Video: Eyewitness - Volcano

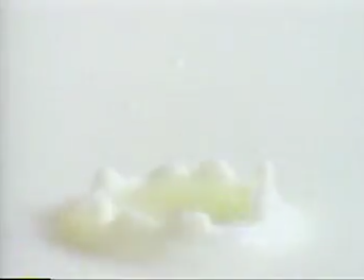(29:49)
Now let's take a look behind the scenes at the making of Volcano.
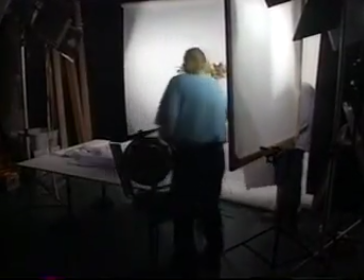(29:55)
In Volcano, we wanted to show the effect of an earthquake by shooting a vase of flowers shattering in slow motion.
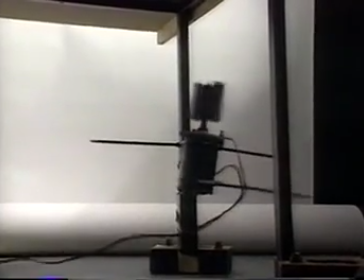(30:04)
To do this, we used a small vibrating motor and a helping hand from the art department.
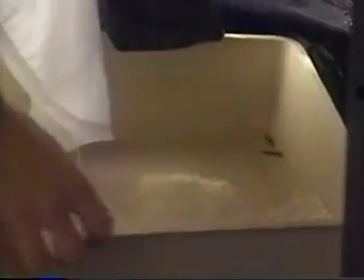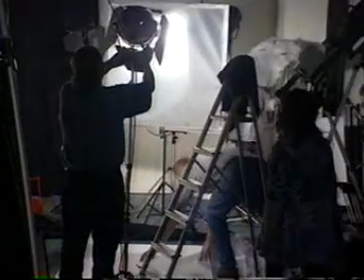(30:16)
Now, for the actual smashing of the vase, the studio had to be cleaned and reset.
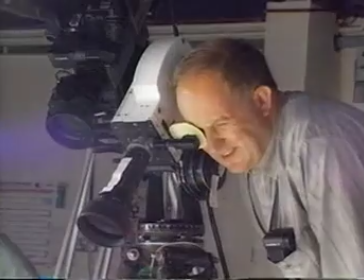(30:21)
The camera we used films at very high speed, and it's important that everything is ready at the same time.
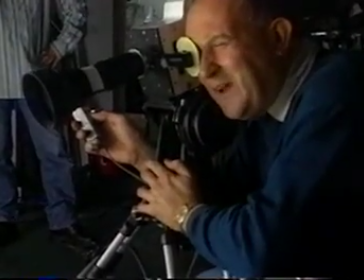(30:29)
Stand by. And the director is on hand with a few extra petals.
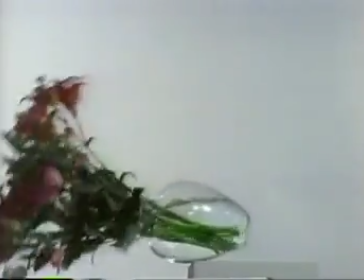(30:37)
And the final sequence shows all the effort was worthwhile.
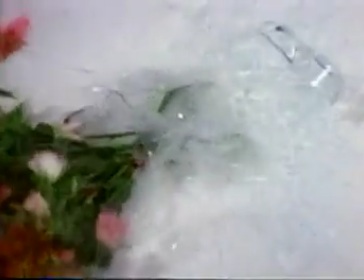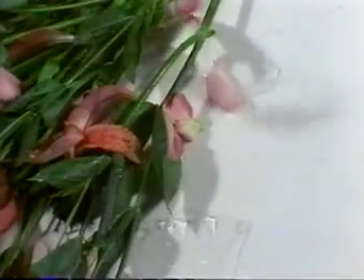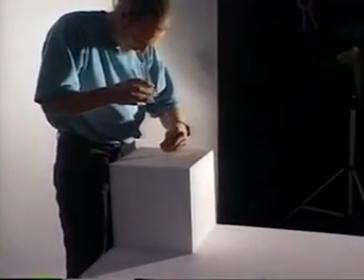(30:51)
For the exploding glass of orange juice, a small high-explosive device was inserted into the base of a special glass.
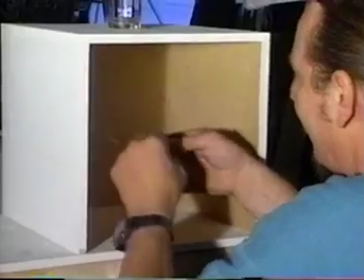(30:59)
The director took no chances and sat well to the back of the studio.
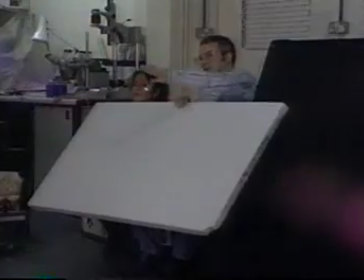(31:04)
Once the wires were connected, all it took was a small electric impulse to shatter the glass.
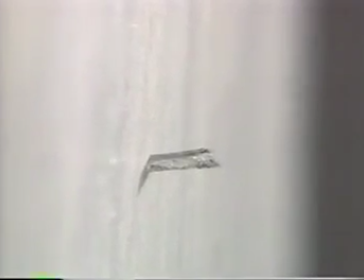(31:14)
Apart from an orange shower, the effect was achieved. You can never be too careful when glass is flying.
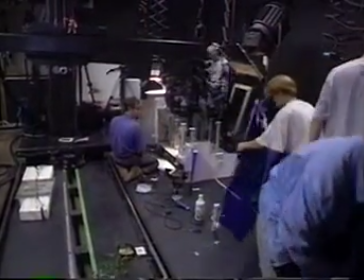(31:23)
To show the effect of an earthquake, we went to a different kind of studio, a motion control studio.
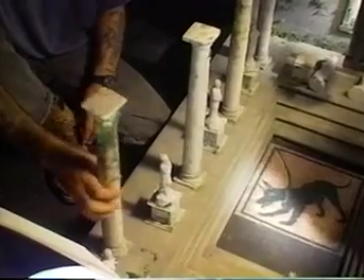(31:29)
We built a scale model of a Roman courtyard, through which a special camera travels.
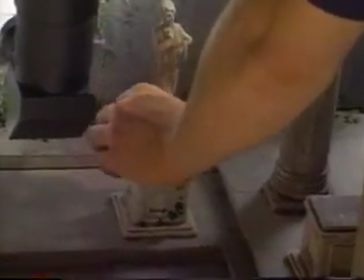(31:35)
Its movements are controlled by a computer.
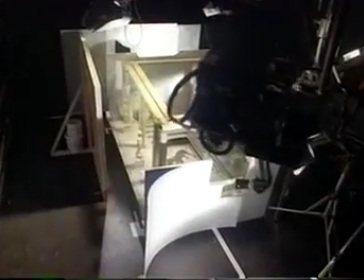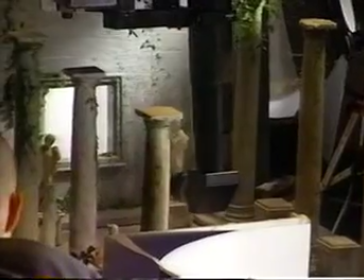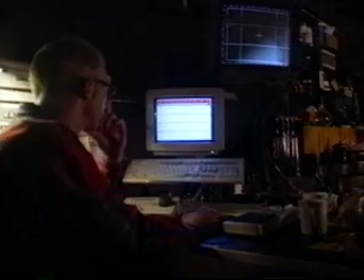(31:50)
Each movement is made using a small joystick and is remembered by the computer.
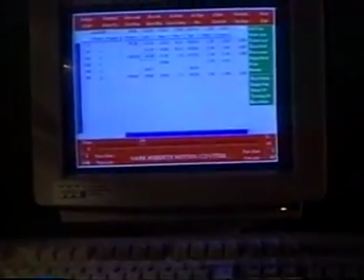(31:55)
Once the required camera move has been achieved, it's just a simple case of recording it.
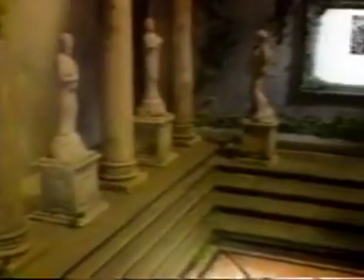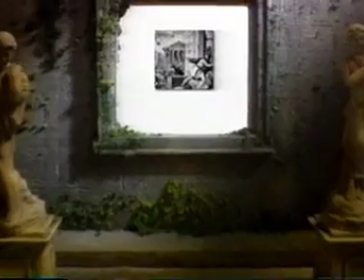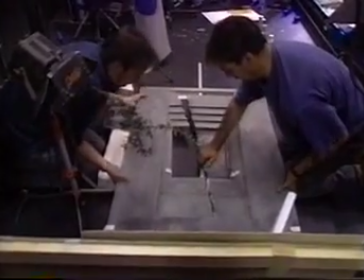(32:12)
In order to show the destruction of an earthquake, the courtyard had to be destroyed.
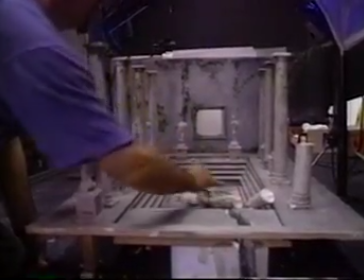(32:18)
Luckily, the model had been built with this in mind. And with the camera this close, every detail had to be just right.
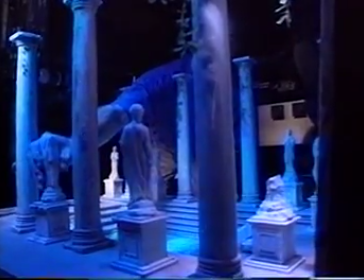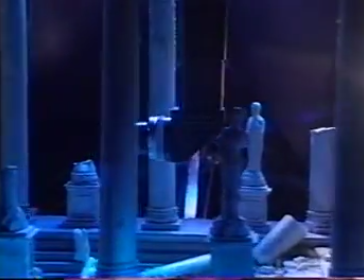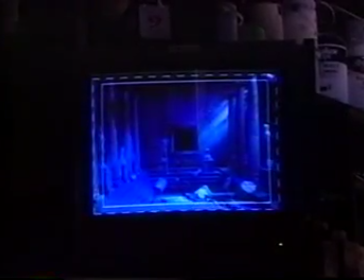(32:38)
The final shot shows the eerie devastation the team were looking for.
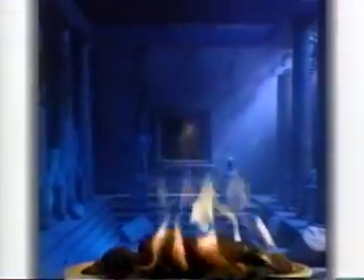(32:43)
The final sequence only lasts a few seconds, but had taken 2 weeks to prepare and a whole day to film.